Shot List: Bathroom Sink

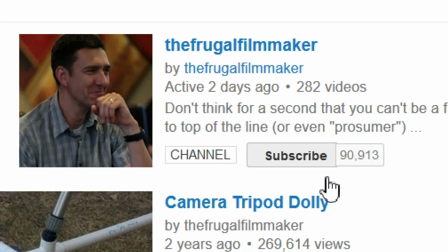(0:00)
if you like this video why not subscribe
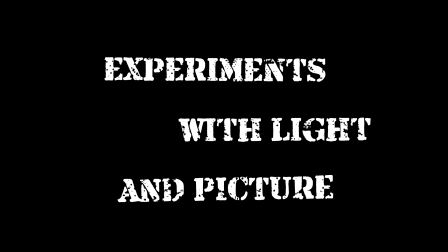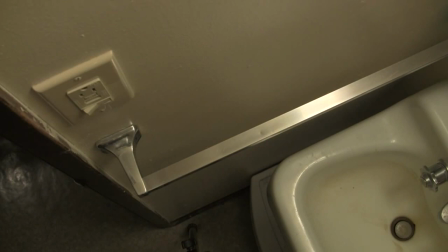(0:10)
here you have a cd looking bathroom location and i want to see what i could do to make it more interesting in this establishing shot of the bathroom sink so i first of all i had a high angle
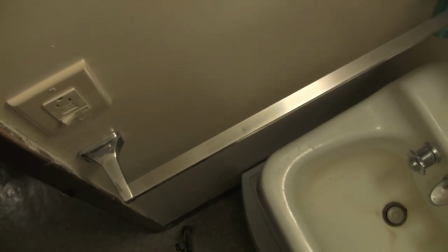(0:21)
uh... and a pen to it to make it more interesting uh... the shot is lit with two hundred to one hundred one balls the main fixture of the bathroom mirror
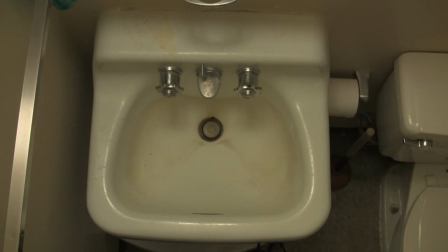(0:30)
but i thought they wondered what could i do more to make it a better shot
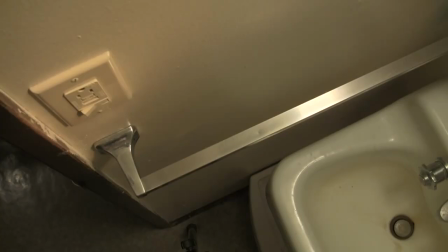(0:35)
so I had a couple things this is the second version here and you tell me if you can spot the difference if
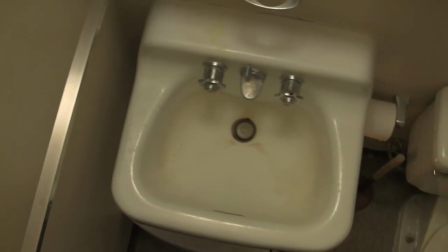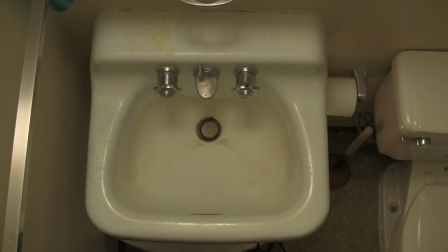(0:47)
you guess I had a couple accent lights you're correct the first one seen
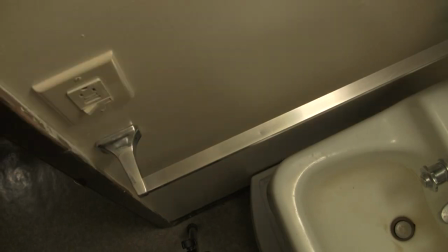(0:52)
here you can tell the difference as I go back and forth between the two versions
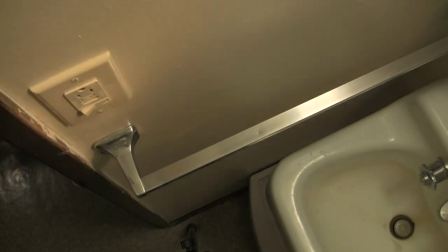(0:57)
is actually a 75 watt halogen spotlight attached to
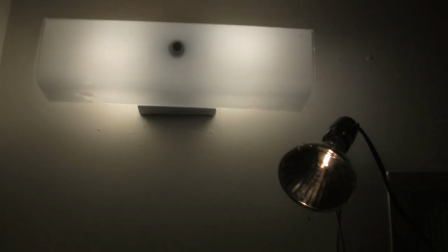(1:02)
the mirror right below the main lights which mimic the direction of the lighting.
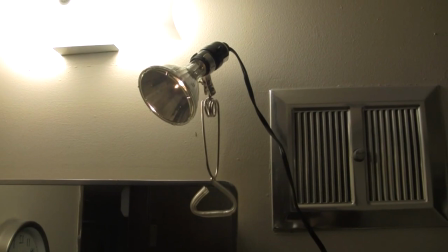(1:07)
It's in a clamp light fixture attached to the mirror.
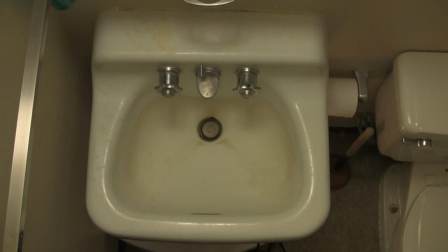(1:12)
And here we have where the shot lands, where my other accent light is, under the sink.
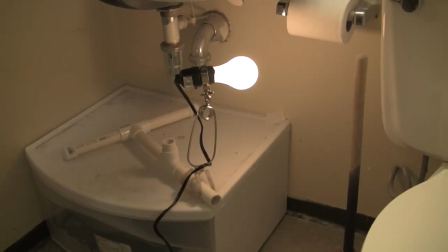(1:18)
This is also a 100 watt bulb, similar to the ones in the main fixture, attached to a clamp light again, connected to my PVC stand, a real basic version of it so I can move it around.
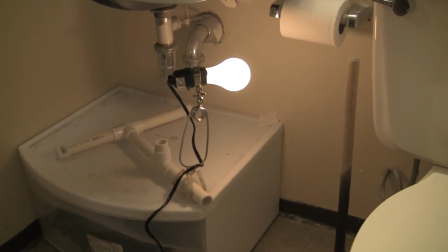(1:31)
Now both of these lights are connected it to a dimmer switch.
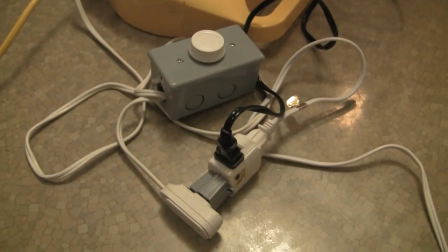(1:35)
Normally I'd have two separate dimmers for each light, but in this case I only had one dimmer, so I connected them both to the same dimmer and cranked them down to about 30 or 40 percent,
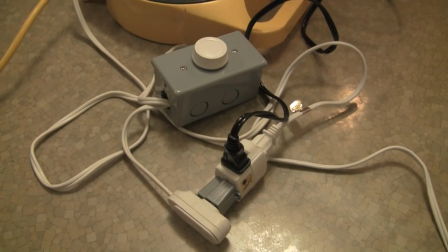(1:43)
whatever looked best. And also note, when you use a dimmer like this, your light is going to get warmer.
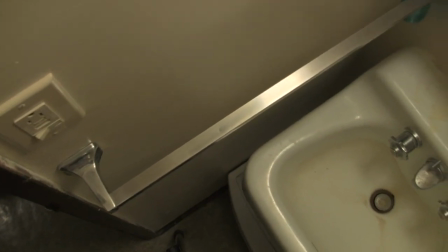(1:50)
It's going to change color temperature, which actually helps it stand out from the rest of the lighting.
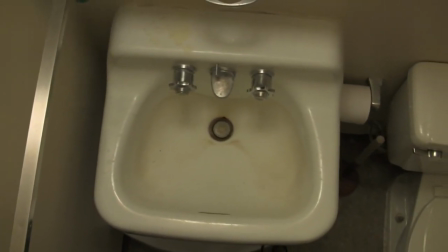(1:55)
But I want to see what you guys can do with your bathroom sink.
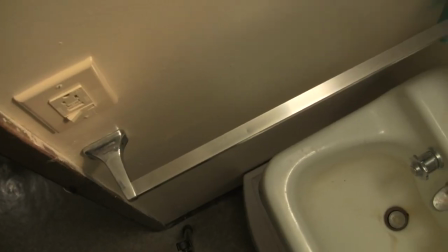(1:58)
So please take a shot of your bathroom sink, spice it up and attach it to this video and uh... we'll see what you can come up with we'll see you next time on shot list